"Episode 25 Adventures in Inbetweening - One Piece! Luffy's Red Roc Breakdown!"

All right, welcome to part 25 of my free education series, Adventures in Inbetweening. My name is Paul, and today I'm going to be talking about an awesome 11-shot,
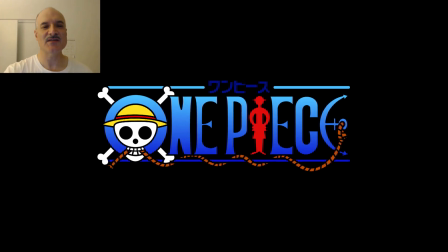26-second sequence from the anime series One Piece, episode 1015.
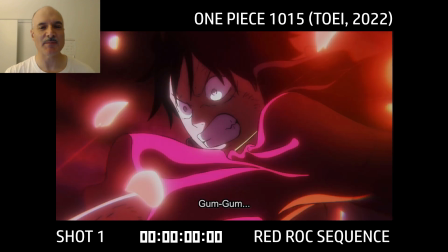Luffy's fighting Kaido and unleashes his Red Roc power for the first time. I'm going to break down what makes this so effective.
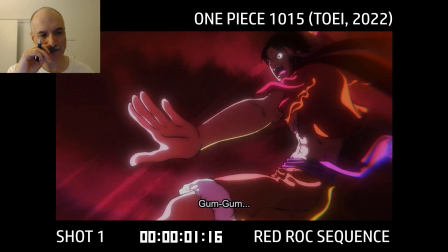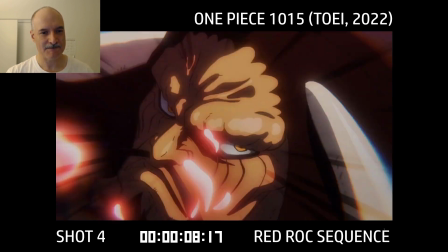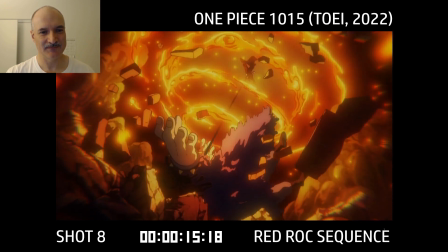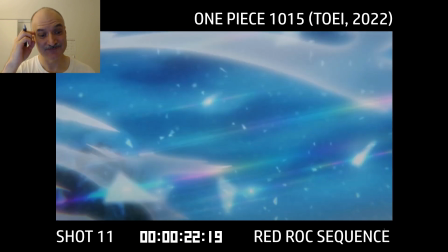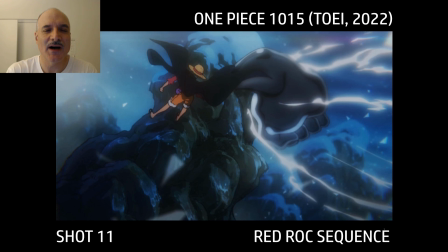Wonderful stuff. Okay, but why is it wonderful? Let's start with the first shot.
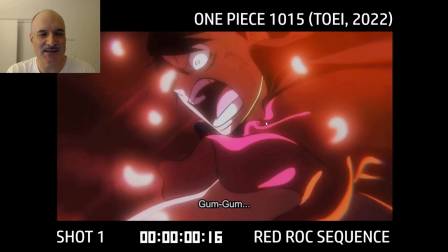Now here's where the only two words that are said in the entire sequence, gum gum, by Luffy here.
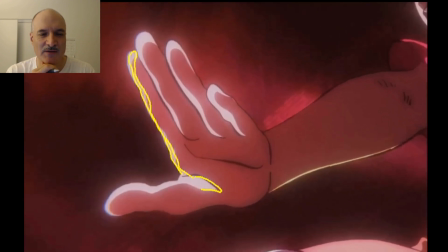He's getting ready, winding up. Now you can see all of these highlights. These are all drawn individually, frame by frame.
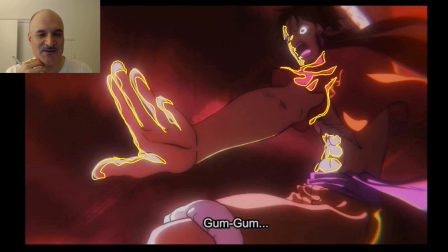This is 2D animation. So this stuff doesn't happen for free. This isn't given just because we've put the algorithms and the lighting through there.
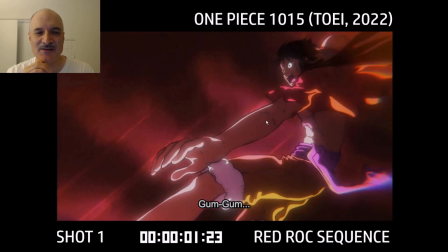This is all very time-consuming and creative and subjective work that's being done here.
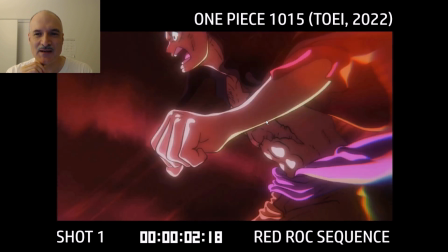Every frame has so much time put into it. Now, Luffy's winding up here, coming around,
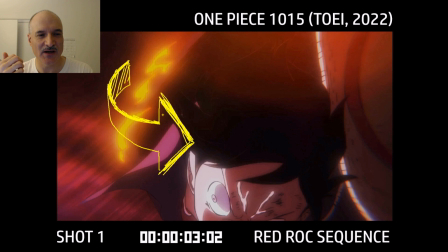and as we see him turning the corner here, we're going to see the fist starting to come in.
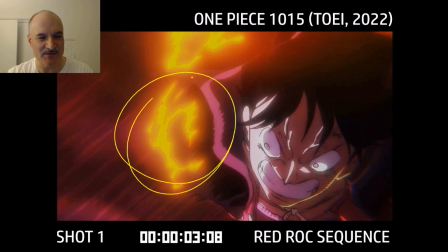We see the flames there, and that's going to lead us right into the next shot. Because we see the flames, we have this color flash, and suddenly we're on shot 2 now.
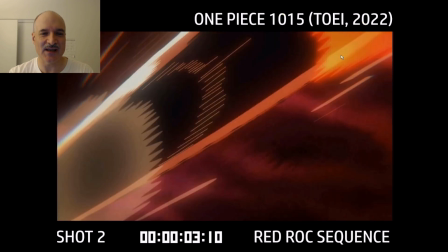And that color is now at the top right-hand side of the screen. So that's where the fist is coming in.
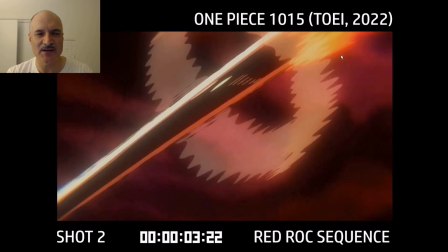That's where the hand is. Now all of these frames, all these blur frames, this is where the arm is.
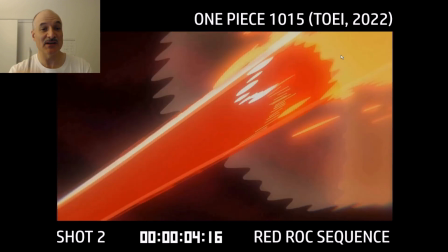The arm with Luffy's armament haki is black, but it's turning red as he powers up for this new move, this Red Roc move.
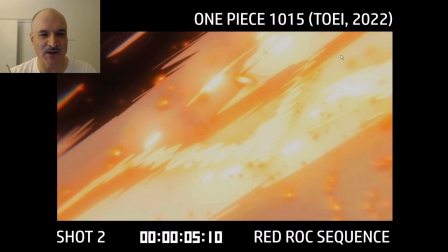We see flames coming in, we see all kinds of sparks flying off, we see all this crazy motion happening.
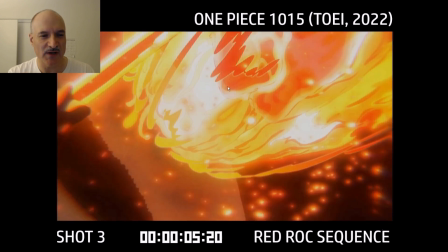Now, here's where I think we changed to shot 3. I mean, it could be subjective there, but it's going to be 2 different shots.
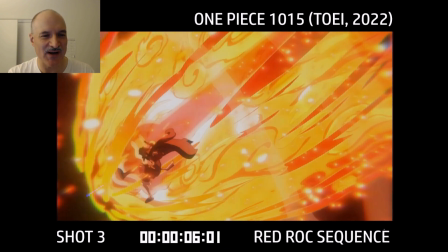Now, you can see Luffy's arm. It's getting a little abstract here. His arm and his fist is coming in from the top right.
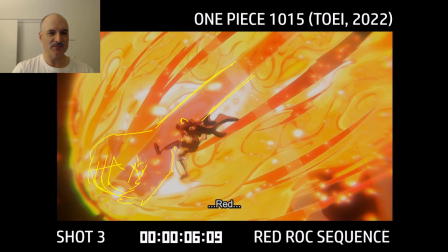He started out at the bottom left. Now we have this parallax where he's moving back, the fist is moving forward with all the flames.
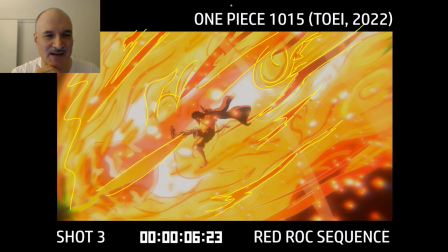And just look at these flame designs. Again, this is all drawn. This is 2D animation. It's blurred in post-processing, but it's all intentional. This is not just something that happens by accident or by automatically when you just put some ideas in the computer.
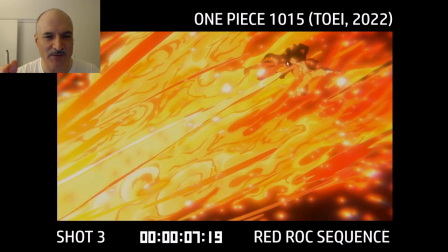And then we've got these foreground elements moving up. Now we have this one frame pop where Luffy's suddenly going towards the top right. His arm is coming out in perspective towards us. See, we got this terrific silhouette, and boom, he's off screen just like that.
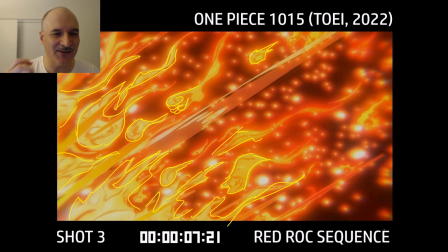Now look at all these little bits of fire. They all kind of feel like they're little fists in the designs.
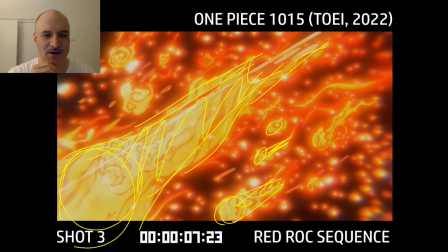Terrific drawings here, terrific designs. I mean, all of these frames take hours to do individually.
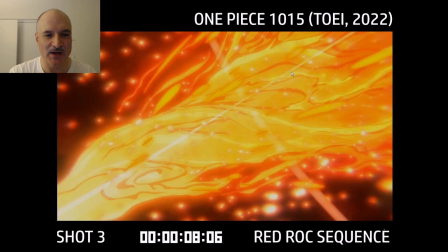Now we've got these cross lines here. Now we're cutting to shot 4. Here's the fire leading into that.
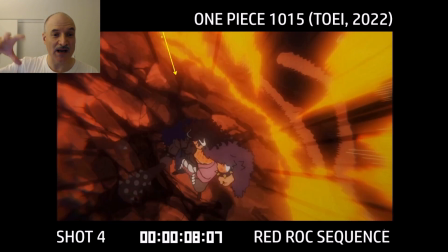Again, some terrific shapes. Shot 4, now we are with the fist.
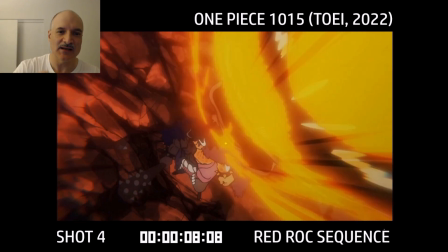We are at the point of view of the fist. It's coming in 3 dimensions here, in perspective.
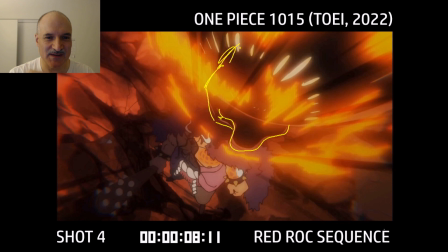And as it's coming in, we see there's the fist there, just giving this hint there for a few frames.
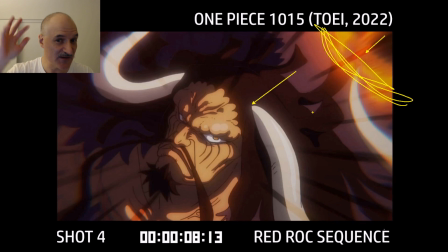And then we're going to jump ahead of the fist. And the fist we still see, we can feel it at the top right-hand side there.
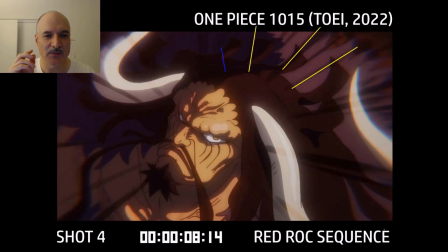And we're getting closer.
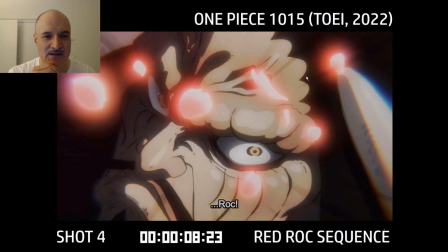We see these speed lines here, so we can feel that smash truck in on Kaido here.
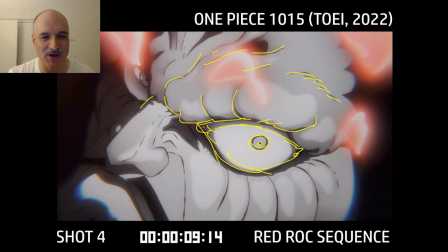And so the color is draining from his face as Red Roc comes in. And you get to see all of these highlights that are drawn. It's pretty subtle, but it's all very constructed and very intentional.
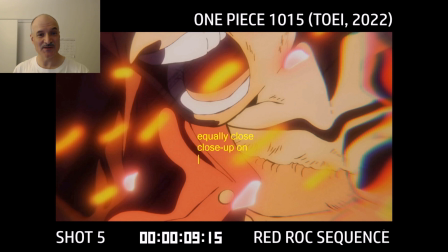And now we're going to go to shot 5. Now we're going to go to an equally close close-up on Luffy's face, as we just saw with Kaido.
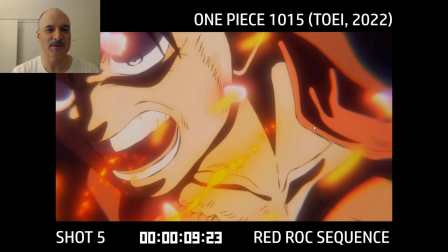And look at this terrific blur we've got here.
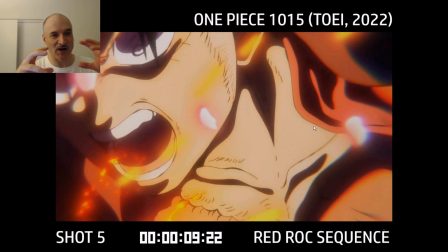It just gives us this feeling of handheld and surprise, and it's like, whoa, my camera can't even keep up with what's going on.
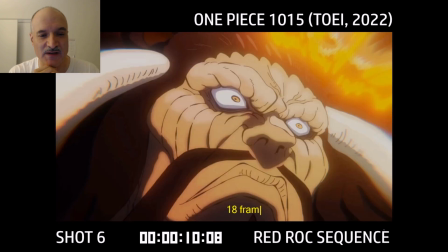That was 17 frames that we had on Luffy. Now we're going to have 18 frames on Kaido. The first 2 frames are just held, 10:09 to 10:08, 10:09, and then 10:10, boom.
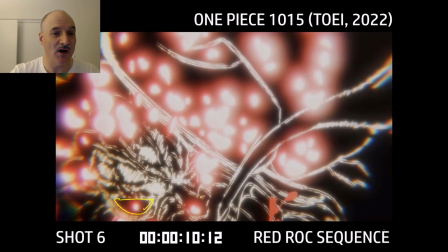Everything happens all at once. We just get that 2 frames. We don't even really get to see it.
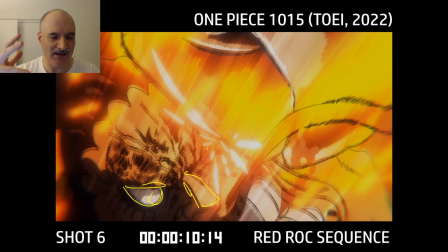We more feel it, that Kaido's there before he gets hit.
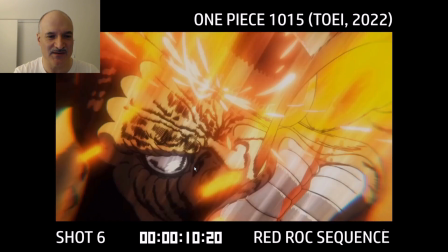And now here, as he's getting hit, you can see there's the eye, there's the nose, there's the teeth, and we have, I think we have 9 frames here.
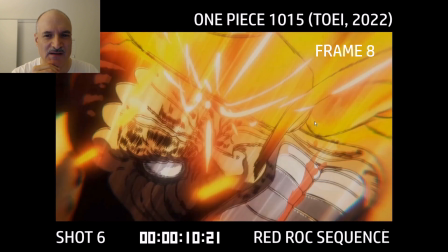Yeah, you can see him counting, 5, 6, 7, 8, 9. and 10 frames, sorry.
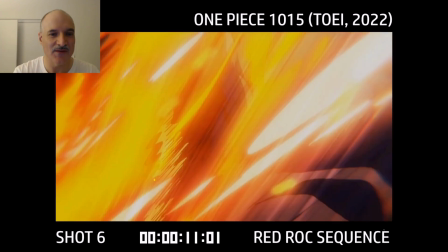And then we go into the follow through. So we get this contact for 10 frames.
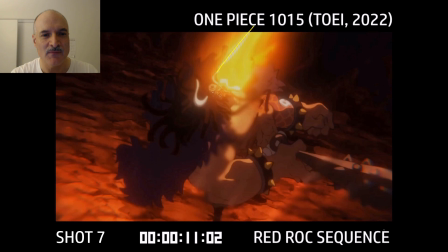Kaido's able to hold up for 10. 10's a good number. It's easy to see for long enough. Now shot 7, we go to a wide shot so we can see everything happening.
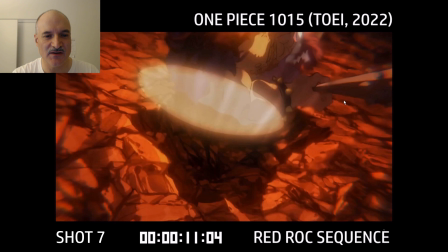There's the fist. Here's Kaido coming towards the ground. The haki that Luffy's using is driving the energy through Kaido, and it's actually causing a hole in the ground before Kaido even gets there.
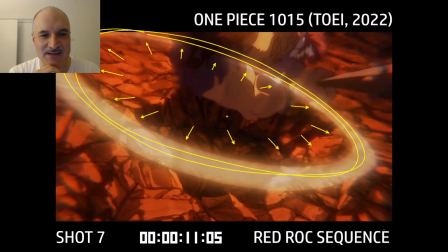Terrific stuff. We have this ring of energy coming off, and it's just showing us this first shockwave, the first of many shockwaves here.
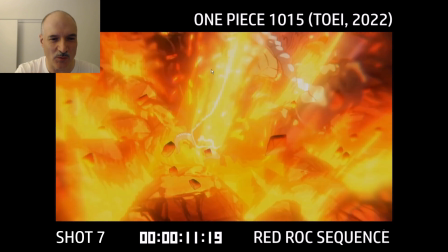Kaido's head is in the ground. You can see the horns there. The silhouette is making it really clear.
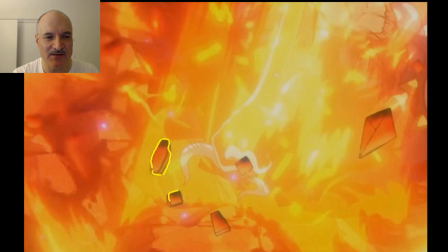The arm, the body's dragging behind. All these, just contrast. So many ideas here. We've got these rocks
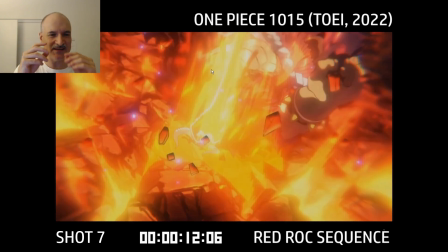slowly floating up just to give something really nice and consistent and slow in the midst of all this chaos.
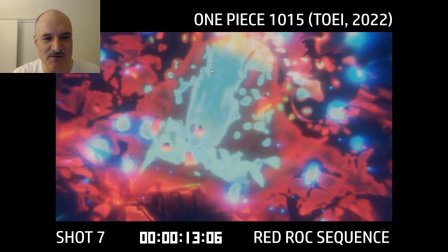Now we have a color change here. We introduce blue for just a few frames, and then that fades off.
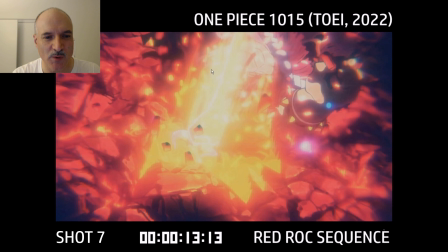It's all masked, and then boom, we go into our black on white, and again you can see Kaido's horns there. We can identify it, and then we go white on black. These 2 frames back to back give us some lightning for 3 frames actually.
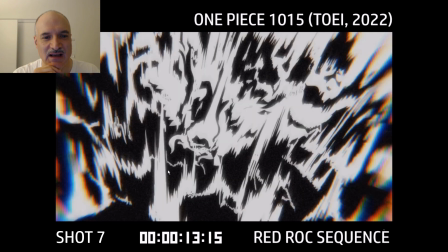We still got some nice perspective on there, all coming down, and we're going to get back into the final frames of the scene.
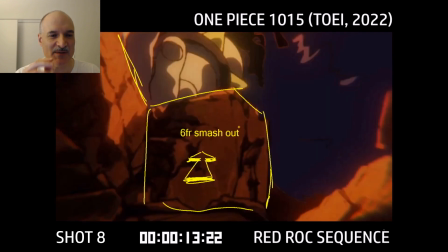Now shot 8, the way this starts, we got the 6-frame smash out, and these this rock goes away from us.
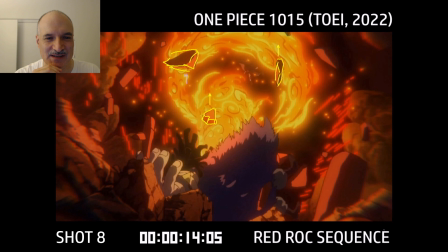It's a little bit pixelated at first there. That could have been blurred, but it's just the choice they made.
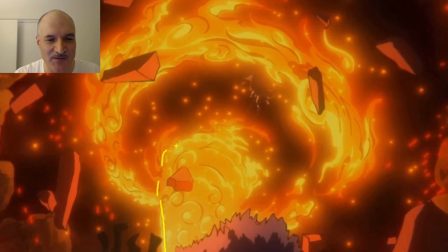And again, we've got our rocks going up here. We've got this lava tornado as Kaido's coming down there. Look at again, the design on this lava tornado is just wonderful. It makes it almost feel like cloud or smoke,
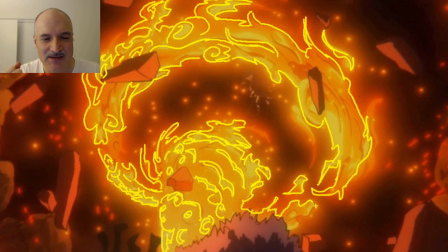or some kind of something that's just got that depth to it.
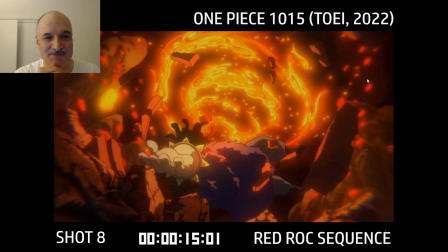Even though it's fire, it's lava, it's just, yeah, it's such a engaging design.
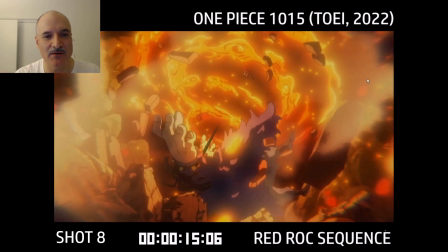Now here we've got another shockwave coming out, and the lava is coming up,
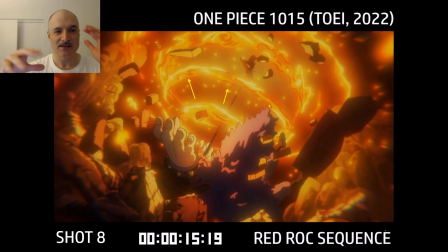and as the lava comes out in these rings, we got these 3 rings all moving outwards, outwards, outwards.
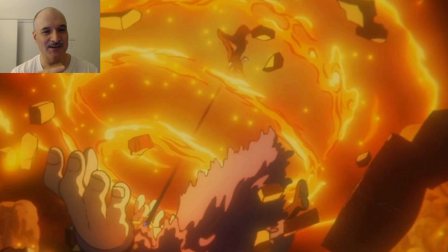Now we're going to be coming up to, oh yeah, and actually Luffy's here. Let's not forget about him. He's just small there, but we're still reminding the audience that, yeah, this is Luffy that's causing all this.
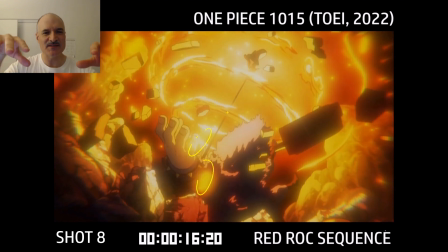And as the rocks continue to move up slowly, we've got these foreground elements, these sparks coming up.
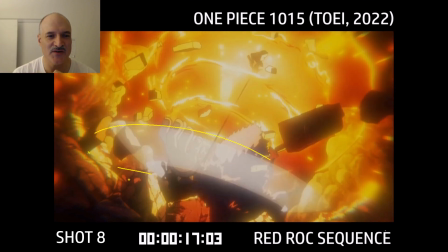Here's another shockwave coming out.
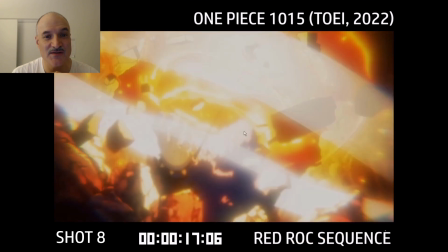And we'll see that continue as it's getting closer towards us, filling the top half of the screen there.
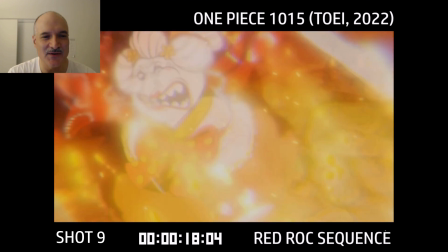Wonderful contrast. And those colors lead us right into Lin Lin, Big Mom, getting hit by the shockwave.
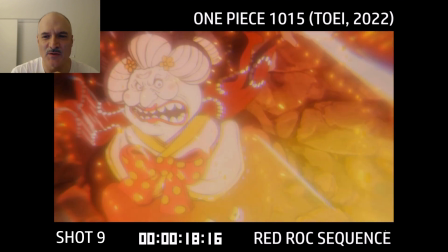This one is only 26 frames long.
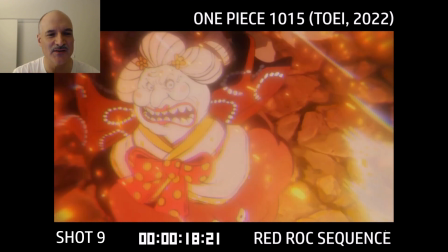It's just a lot of camera shake, not a ton of animation on the character, but this is just about seeing the effect on her.
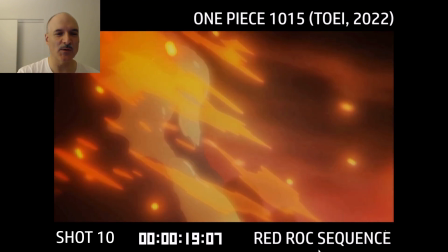And this goes now to the effect on the environment. Now we're going to focus on a mountain that was far away, and you can see the fire bits here.
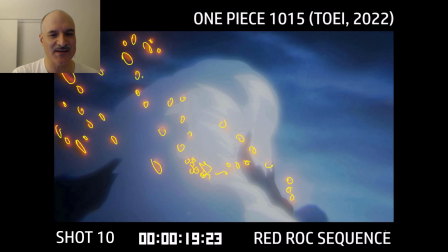The fire is all going. We got this wonderful color transition from all the reds and oranges to the blues here.